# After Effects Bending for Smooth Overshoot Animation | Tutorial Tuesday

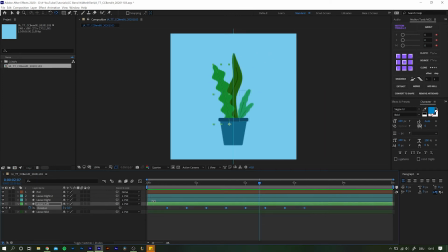4:07 Obviously the movement is way too harsh, so highlight all the keyframes and hit F9 to easy ease them. If you do not want to place all those keyframes individually by yourself, you again can use the Motion Tools plugin to make the keyframes behave elastically.
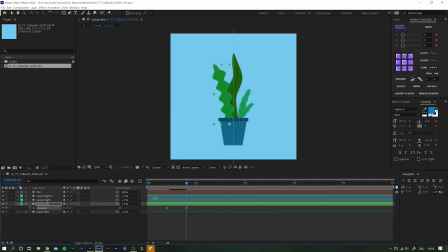4:24 You are able to adjust their behavior fairly precisely. However, I would always recommend working the keyframes by hand if you're still new to things like keyframe timing and easing. That way you will get a better feeling for it. That actually goes for most of the automations that plugins can do for you.
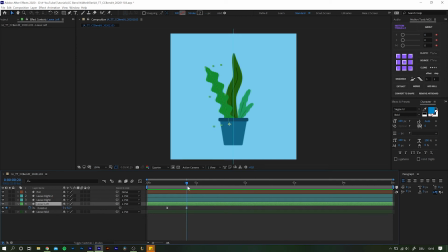4:42 It's only when you put in the time and effort that you really learn how things work and function. Now that is fine and all but we can make the waving even a little more realistic. And this is where CC Bandit comes in. Highlight the designated layer and search for the effects CC Bandit.
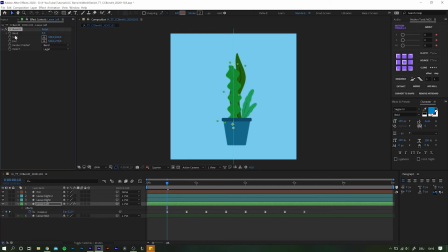5:01 After applying you first have to properly set the start and endpoint you can do so using the crosshairs next to the corresponding value click it and then click into the frame wherever you want the spot to be while the start point should be positioned somewhere close to the bottom of your leaf the
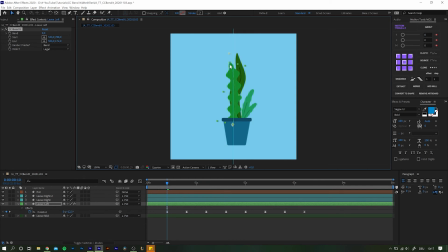5:20 end point needs to be somewhere above the upper end of the shape layer the only problem with the start and end point positioning is that they behave separately from the layers movement. As the leaf slides in with the pot it is going to vanish in the first few frames.
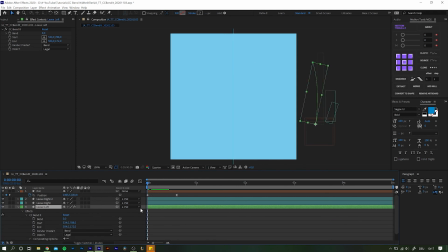5:37 Unfortunately you have to keyframe the start and end point of the effect according to in this case the parented pot including easing and everything. With that said go back to the first rotation keyframe and add one for bent.
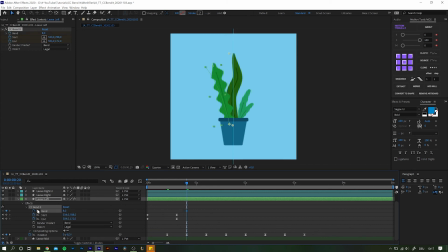5:52 Simply add one parallel to every rotation keyframe and make him descend to zero as well. And don't forget to easy ease them for better smoothness. And then play it back. Now that is even better, right? Finally here's one last tip for you. Highlight all banded keyframes and move them over just by a couple of frames.
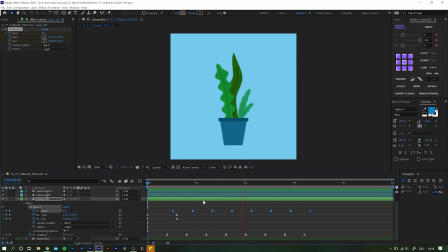6:12 This method is what you call overlapping and adds yet a little more realism to the plants waving movement. In the end, do the same thing for every other leaf and enjoy your little planty waving back at you. Well, and there you have it. And that's it for this video. Nothing more to add here. Other than, you know, like, subscribe, bell ringing. Yeah, see you next one. Cheers!